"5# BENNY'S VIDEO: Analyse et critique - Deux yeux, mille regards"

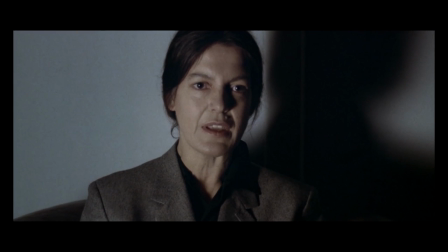Tant de forme que de fond, Benny's Vidéo trouve un écho français, dans l'interstice du réalisme flaubertien et du réalisme romantisé de Stendhal,
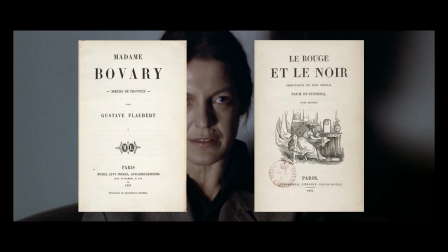dans sa quête de la vérité, de l'âpre vérité. La vérité est âpre en effet.
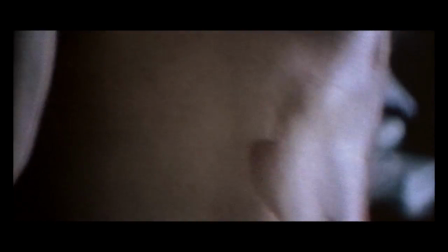Sous la direction d'Haneke, le réel sans phare a de quoi inquiéter.
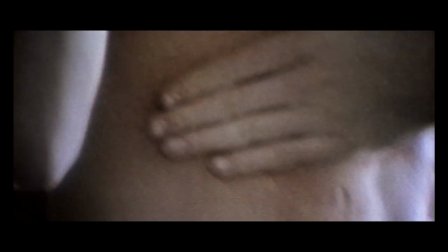Les plans serrés exacerbent l'individualisme et isolent des personnages étanches à l'altérité, mais surtout structurent l'univers mental et social de Benny.
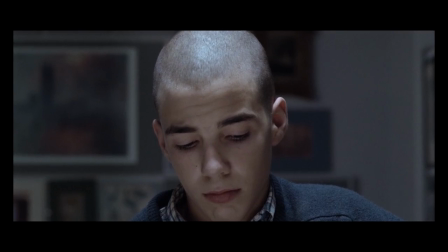Des couleurs froides à la palette réduite, sans vibrance, sans teinte, au reflet de l'antipathique conscience.
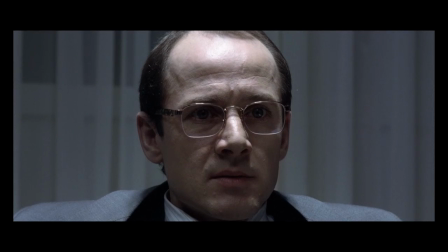Antipathos d'une lecture philosophique de la modernité.
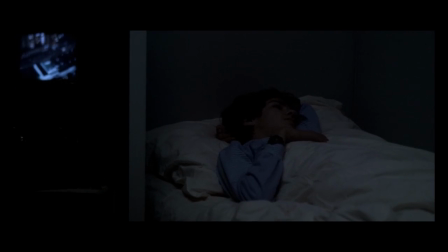Plus anxiogène, le cadre relève un espace clos et débordé, sous lequel croule l'adolescent soumis à la tyrannie des images, sans limite.
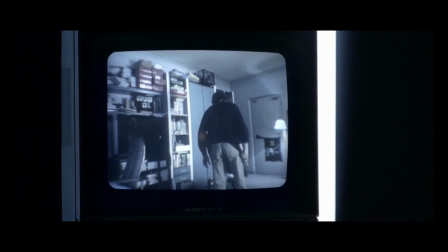Un isolement physique et mental, littéralement insensé, où images de films, de scènes violentes ou de captations,
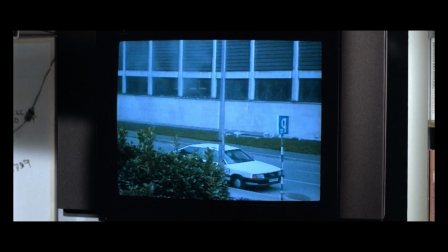complètement décontextualisées, se chevauchent dans un cadre insignifiant où rien ne fait sens, où rien ne fait histoire,
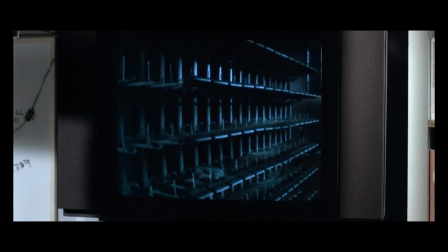où rien ne fait avenir. Comble du nihilisme d'un écosystème qui nous est familier.
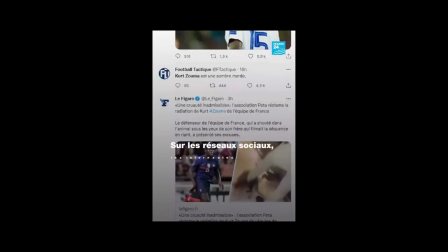Séquences graphiques abondantes dans le journal télévisé, vidéos Snapchat ou Twitter qui mettent en scène toutes les violences et toutes les dépravations,
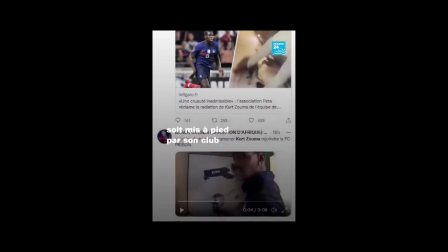captation dashcam et caméras de surveillance bonnes à remplir les tops et les zappings,
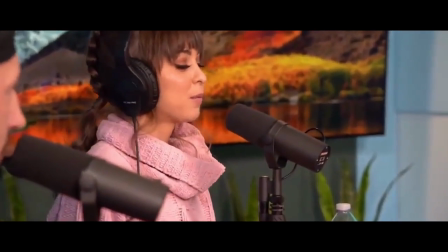pornographie même, où le gonzo, littéralement le porno sans scénario, a supplanté les productions nanardesques d'antan.
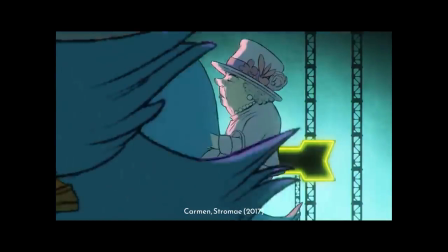Un espace sociétal dans lequel le tweet à caractère limité,
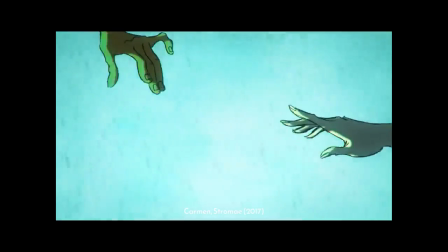l'opinion péremptoire, la fake news et l'insulte sans contexte recouvrent l'espace médiatique au détriment des travaux de recherche,
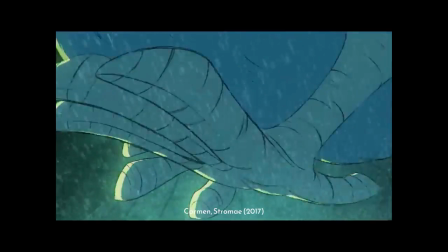des œuvres complexes qui font sens et connaissance puis savoir.
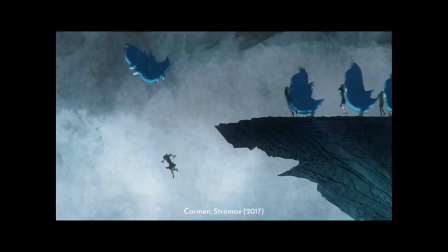Intellectualisme d'ailleurs bien souvent qualifié à tort de masturbation intellectuelle, histoire de combler l'ironie.
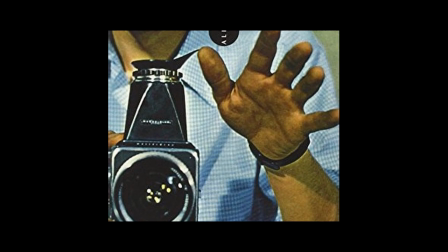Mais le tort ne se trouve pas exclusivement dans la nature de la représentation. La dialectique d'Haneke va plus loin.
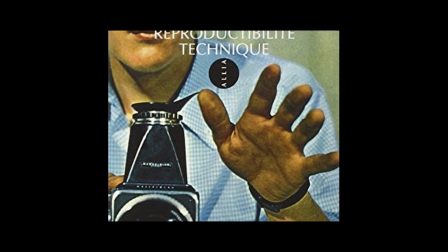Il s'explique aussi dans la nature du regard, car Walter Benjamin le rappelle, la contemplation de la représentation modifie la nature de la contemplation même.
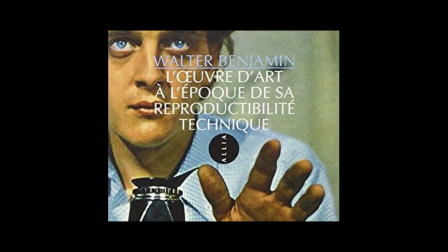Il existe une porosité entre l'individu et l'objet,
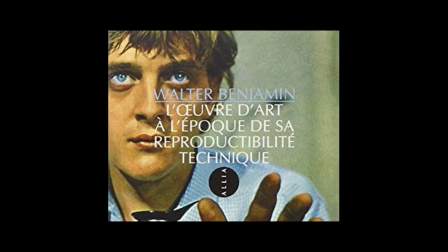qui s'entrefaçonnent et construisent une réalité, constante de l'histoire de l'art et de l'histoire tout court.
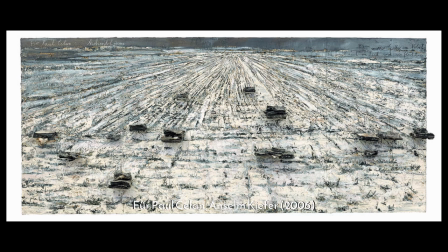Anselm Kiefer n'aurait pas tailladé son plomb sans les atrocités de la Seconde Guerre mondiale.
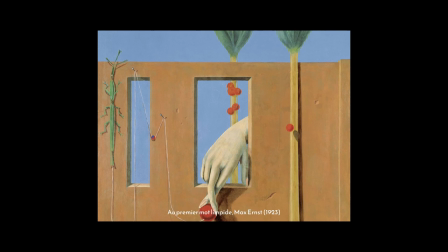Le surréalisme de Breton ne serait rien sans la psychanalyse freudienne, elle-même rendue possible par les débuts de l'abstraction scientifique et artistique au début du XXe.
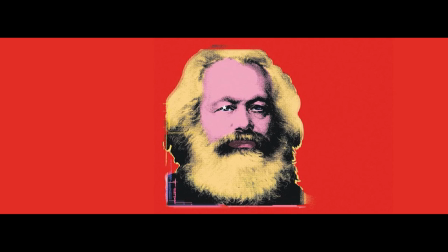le capital de Marx sans le siècle industriel, et les lois de la thermodynamique des fluides.
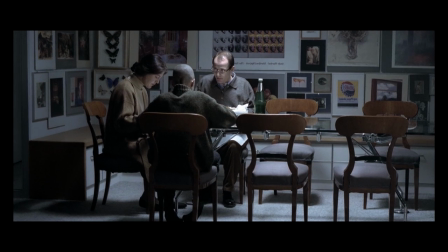Ce rapport entre l'environnement et la nature du regard est formidablement illustré par ce pan de mur de la famille de Benny.
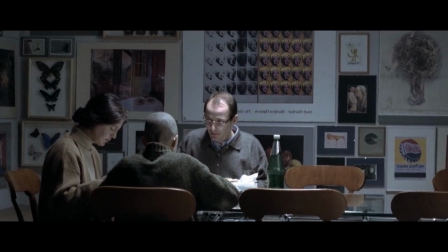Tapissé à la fois d'œuvres d'art, de papillons séchés, mais aussi d'affiches de publicité à la gloire de Coca-Cola.
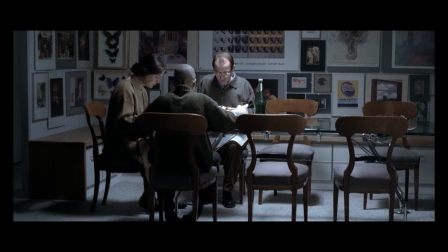Une bouillie informe, simplement décorative, bonne à vider l'art de sa substance et, par extension, de son signifiant.
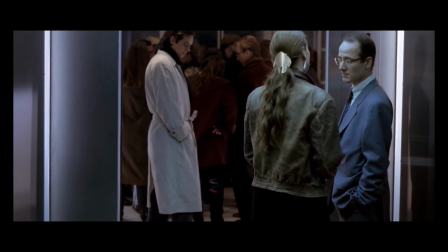Un regard consumériste d'une classe bourgeoise dont le système de valeurs est avant tout boursier.
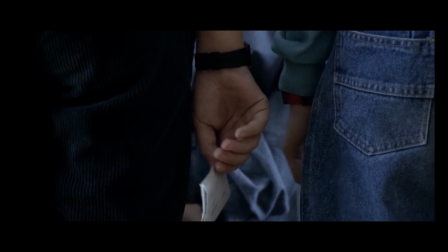Des parents et des enfants dépassés par la mondialisation. Le film sort en 93, soit 2 ans après que l'Autriche dépose sa candidature pour entrer dans l'Union Européenne.
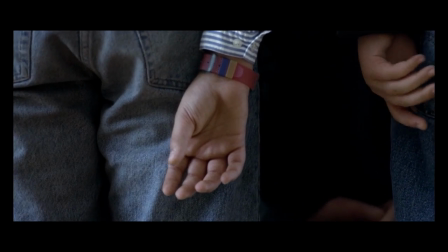Puis pour le spectateur distant maintenant de plus de 30 ans, celle du World Wide Web, dont le rouge marxiste s'est bien terni avec le temps.
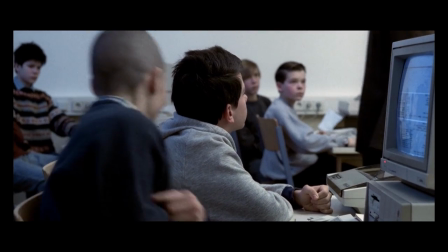Une société de la radicalisation, biberonnée à la culture américaine, aux blockbusters d'action qui banalisent la violence et la mort, voire la porte en exemple.
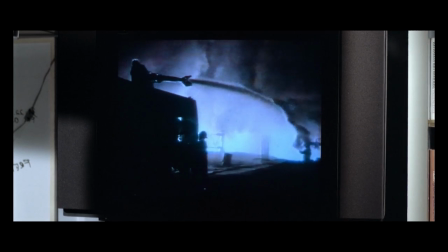Une société manichéenne polarisée en quête du sensationnel, dopée à l'inédit et à l'exceptionnel.
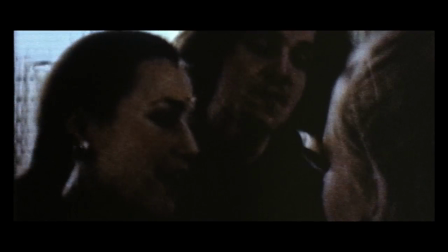Mais également une société du vice, de la marchandisation et de la finance, prête à faire la promotion de l'opportunisme,
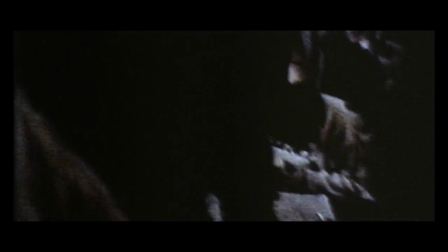de l'égoïsme et du profit, par-dessus le contrat social, comme l'illustre la scène du pilote,
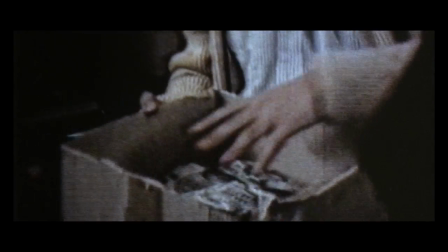un système de Ponzi maquillé en simple jeu innocent.
Es gibt einen Pilot.
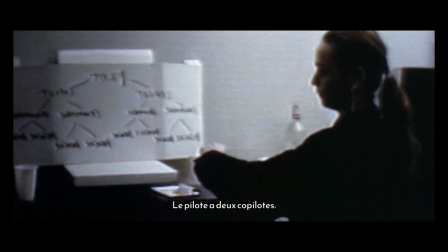Der Pilot hat 2 Co-Piloten. Die Co-Piloten jeweils 2 Crewmembers.
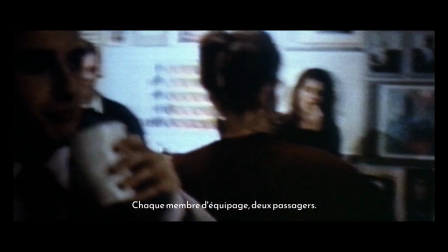Die Crewmembers wieder jeweils 2 Passagiere.